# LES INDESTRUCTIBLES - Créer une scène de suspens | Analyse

avec des mouvements de caméra relativement subtil mais présent qu'on appelle des push in je sais pas trop comment dit ça en français
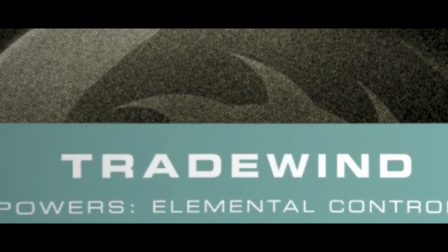mais en tout cas c'est le fait qu'il y ait des légers mouvements vers l'avant durant chaque plan ça permet de mettre l'emphase sur ses émotions et
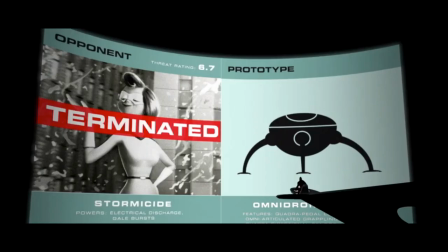justement sur ce qu'il voit de rentrer dans sa tête littéralement en avançant vers lui on s'est rapproché de son visage on a
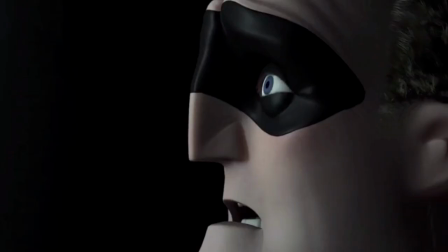vu de nouveau l'écran en plan large et on revient encore plus près de lui pour vraiment être au maximum de l'empathie pour lui.
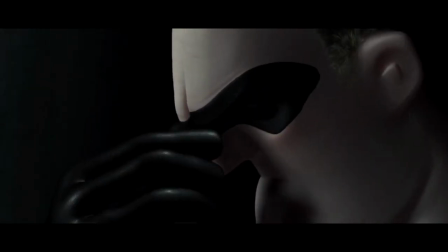Et ce léger mouvement de caméra vers Bob va faire une transition parfaite avec un autre mouvement de caméra qui lui est beaucoup plus complexe.
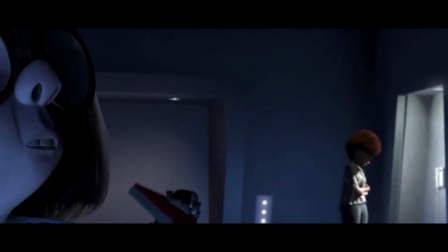Et l'effet que vous voyez ici c'est un mouvement de caméra qui est très connu dans les films en prise de vue réelle. C'est très connu grâce au film de Hitchcock et notamment Vertigo c'est pour ça qu'on l'appelle l'effet Vertigo. Mais il a d'autres noms aussi comme le Dolly Zoom, le Transtrave le Travelling Compenser en français. Et l'idée c'est de cumuler un mouvement de caméra et un mouvement inverse de la focale pour avoir un effet très particulier où
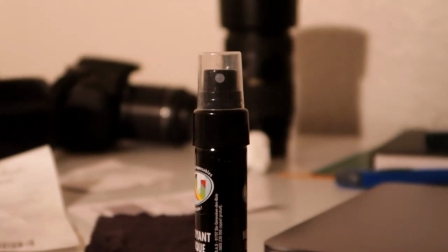on a l'impression que le premier plan reste toujours à peu près au même endroit mais que l'arrière-plan est soit en train de s'éloigner soit en train de se rapprocher et ça permet justement de mettre l'emphase sur un moment très dramatique la plupart du temps avec un personnage qui voit
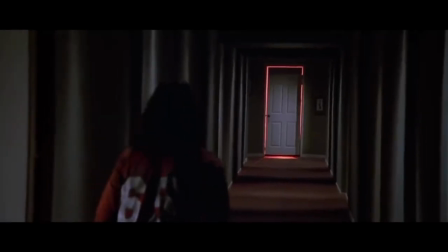le vide et qui sent le vertige une porte qui s'éloigne de plus en plus comme si on ne pourrait jamais l'atteindre un personnage qui est choqué
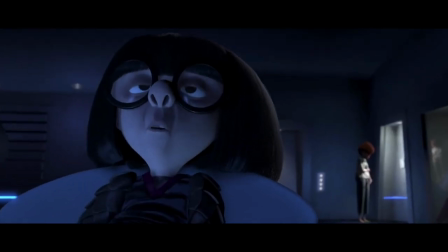par ce qu'il vient de voir mais ici s'y est utilisé d'une façon un petit peu différente puisque l'idée est de mettre l'emphase sur la télécommande que tient
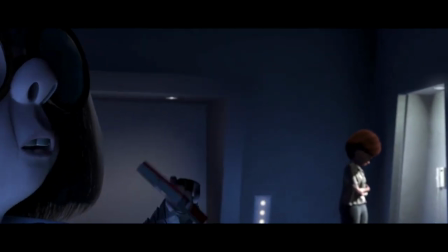Edna tout en rapprochant visuellement Hélène de la télécommande et donc de la tentation de l'utiliser et Brad Bird,
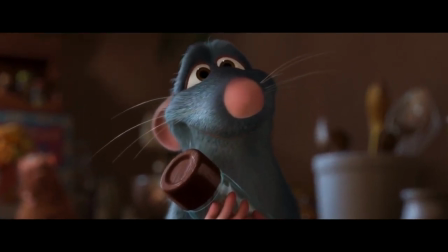le réalisateur du film il a d'ailleurs utilisé cette technique aussi dans Ratatouille il y a un autre film qu'il a fait à Pixar, pour rapprocher l'image de Gusteau qui était dans une télévision de Rémi.
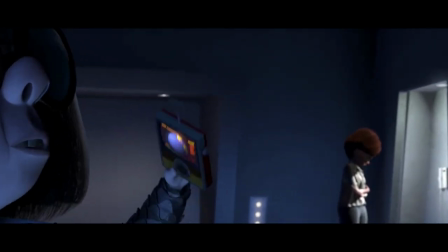Et cette transition entre netteté sur télécommande, netteté sur Hélène, ça montre justement leur lien. On retrouve Bob avec un montage de plus en plus frénétique, puisqu'il est complètement paniqué par ce qu'il est en train de voir.
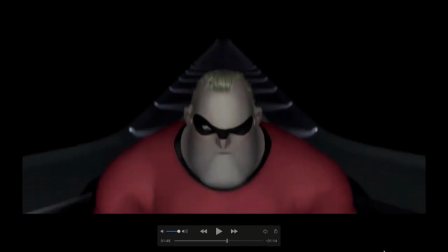Toujours ce très léger zoom avant et un mouvement de caméra vers son visage inquiet, donc on le voit vraiment ici en train de foncer les sourcils tellement qu'on ne voit plus un de ses yeux.
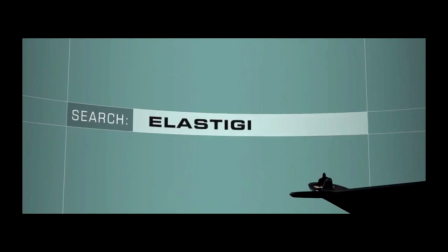Ici on se demande ce qu'il est en train de voir, justement parce qu'on est en gros plan sur ses yeux, et on arrive sur un plan large où on voit qu'il est en train de chercher le nom d'Elastigirl donc sa femme et on voit ici que ils ne savent
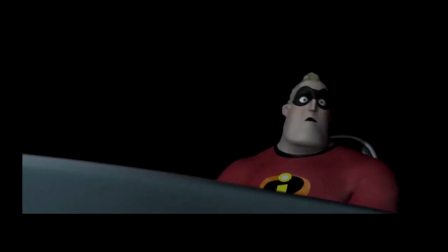pas où est Elastigirl donc il est soulagé par cette nouvelle là on voit juste en train de s'affaisser sur sa chaise et puis c'est assez marrant de voir comment il rebondit dessus et là on voit voir son oeil qui se tourne de nouveau vers le clavier parce qu'il se pose une autre question est-ce qu'ils savent où est son ami Frozone et ici encore une fois la question de la localisation et un petit panneau de la caméra pour montrer la réponse et cette fois ci il voit que Frozone est localisé il va chercher si lui est localisé ou non et va
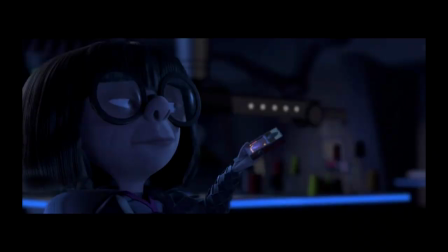découvrir qu'il est considéré comme mort ensuite on coupe à nouveau vers Edna et Hélène, Edna qui tend la télécommande à Hélène, il y a simplement sa main qui arrive donc elle n'est même pas là, et ensuite un panneau sur son visage qui est complètement désemparé et qui se demande quel choix elle doit faire parce que cette télécommande permettrait d'activer le GPS de Bob et de savoir où il est, ce qui lui permettrait de répondre à la question, est-ce qu'il est en train de la tromper ou pas, qu'est-ce qu'il est en train de faire on arrive de nouveau sur Bob qui est vraiment déterminé il a les sourcils foncés encore une fois,
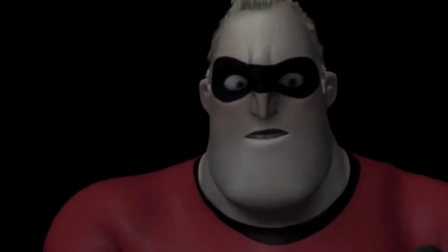on voit vraiment l'évolution aussi de la forme de son masque selon l'expression de son visage donc c'est assez marrant de voir ça,
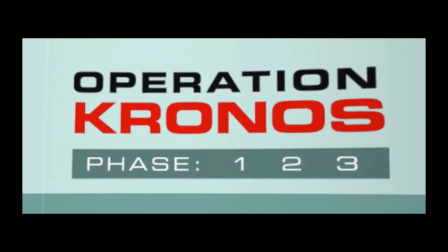et là c'est la révélation puisqu'il va comprendre tout le plan de syndrome à savoir d'envoyer chronos en ville de tout détruire et donc ça ça va montrer ce qui va se passer par la suite justement et ce qu'ils vont devoir éviter donc on alterne des plans larges sur l'écran qui montre ce
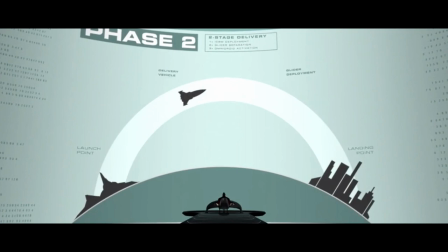que manigance le méchant et des plans de plus en plus serrés sur Bob qui comprend la situation et là au moment où le chronomètre
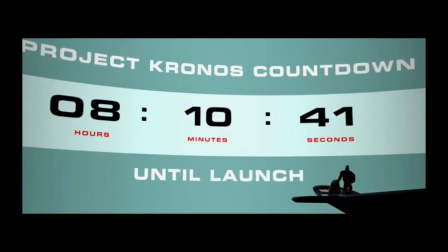arrive on voit qu'il est complètement surpris qu'il sait que ça urge et j'aime beaucoup la transition entre ce plan large et ce plan ci on le voit juste coincé entre ce temps, entre ces minutes, ces secondes et qu'il est juste coincé par le temps littéralement Et à ce moment là Bob n'est plus qu'une silhouette qui va sortir du cadre en courant parce qu'il doit s'enfuir et faire quelque chose Et au moment où on se dit que Bob va être en sûreté,
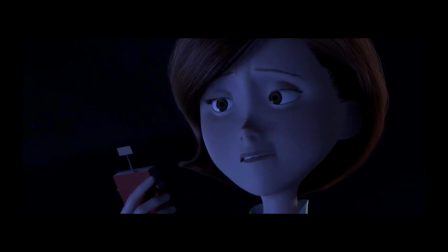il va pouvoir se sauver On retourne sur un gros plan de Hélène qui est prête à prendre sa décision Gros plan sur la télécommande pour faire l'emphase dessus Et ce que j'ai pas précisé aussi c'est que pendant ce temps là la musique s'intensifie de plus en plus Donc gros plan sur la télécommande, elle clique, on sait où il se trouve Et à ce moment là le lien définitif entre ces deux scènes c'est le moment où Bob a son bip bip qui bip bip A savoir le GPS qui était caché dans son costume et dont il n'est pas au courant. Là on a quelque chose de très efficace en termes de mise en scène, à savoir de mettre un élément en gros plan et de juste faire un mouvement de caméra vers la réaction du personnage. Pour montrer justement qu'il est surpris, qu'il ne sait pas ce qui se passe. On a ensuite la lumière qui s'allume.
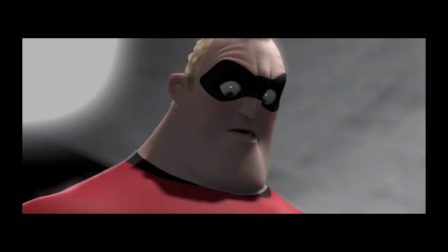Dès que la lumière s'allume, on voit sa réaction et sa réaction est complètement dans le même mouvement dans le plan suivant, ce qui permet de vraiment faire quelque chose de fluide.